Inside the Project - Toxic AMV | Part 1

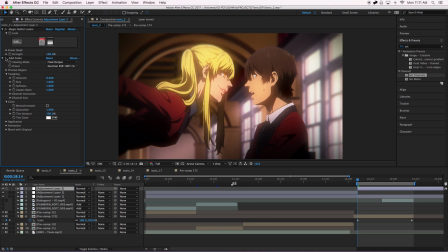16:35 It was the blurred edges and some grain, and then I added some additional grain. I did some scaling here once again. We're at 100 at this keyframe, and then 102, again, very subtle.
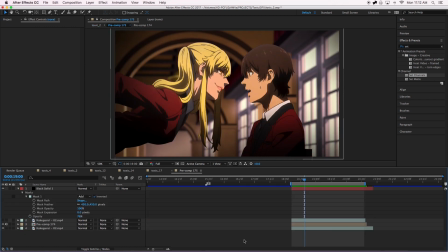16:53 Oh wait, there was one more thing that I forgot to show you guys that I did here. And it was the scene manipulation in this clip. So what we didn't go into is this other pre-composed layer.
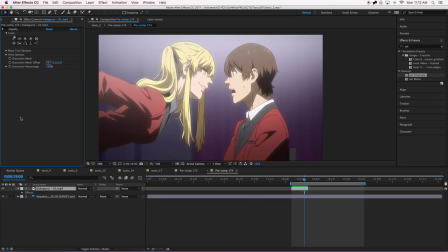17:06 I forgot about this. Okay, so the original clip was this.
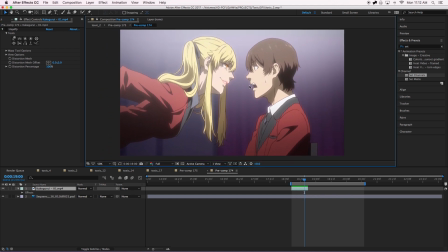17:12 And first and foremost, I did not like his mouth shape. I thought this was just a little bit too dramatic of a reaction of what was going on.
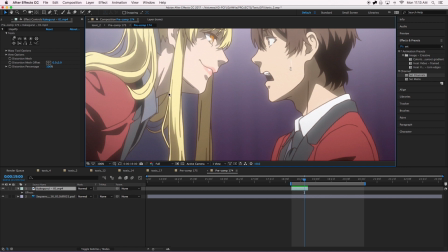17:21 And I wanted that to look less crazy. So I used this effect called Liquify to make it smaller, like that. And let me see if I can show you guys again how I did that. Let's see if I can recreate that.
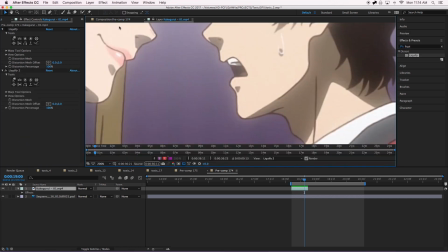17:38 Okay, so we need to double click on this layer and open up this separate layer window. Because to use this tool, you need to be in this window. So I use this little finger poke tool. I don't know what it is exactly, or I don't know what the name of it is exactly.
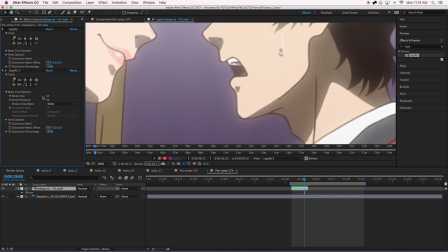17:58 And this brush size is really big, so I'm gonna bring this down about that looks good. Okay, so if we did
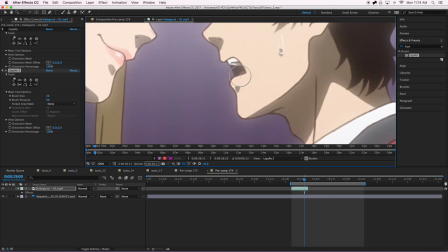18:19 is I made his mouth smaller.
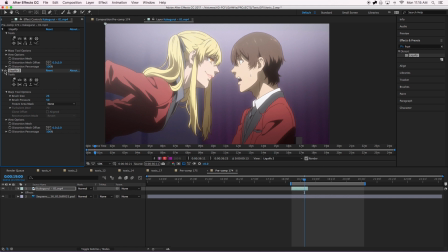18:28 Let's see how that looks. That's already like a huge difference.
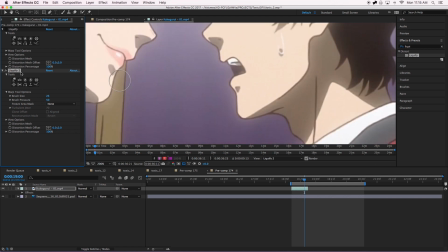18:35 And I think I also brought up his chin a little bit more. Like if you see in the original, looks like he's talking. I closed the mouth more.
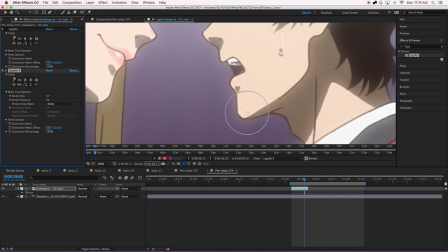18:53 So let's make the brush a little bit bigger and move his whole chin up. I guess this is a little bit, perfectionist kind of thing.
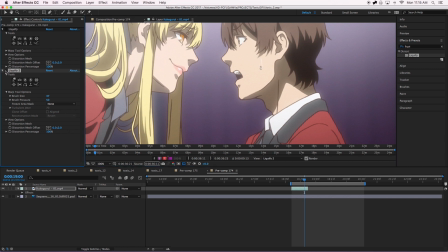19:11 It's probably not 100% necessary. Just for me, it bothered me to have this huge mouth.
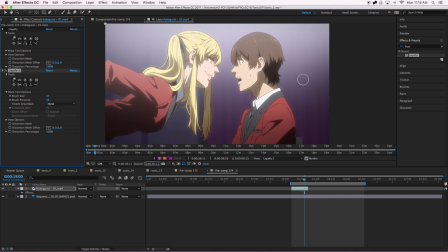19:17 So that's about right with that. So I'm happy with that. The original that I did versus the one I just did now. Anyways, you get the main point of this tool. Just some basic scene manipulation.
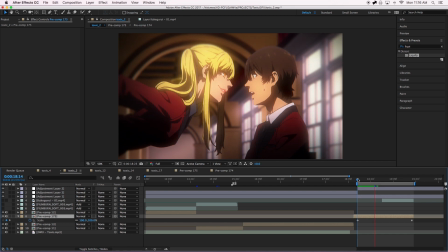19:33 So now if we go back to our main composition and pre-render this, and we have, that.
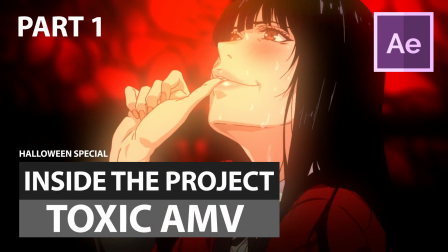19:41 Okay, and thank you for watching part 1 of Inside the Project Toxic AMV. We'll be back for part 2 on Halloween, so I'll see you there. See you soon, guys. Bye.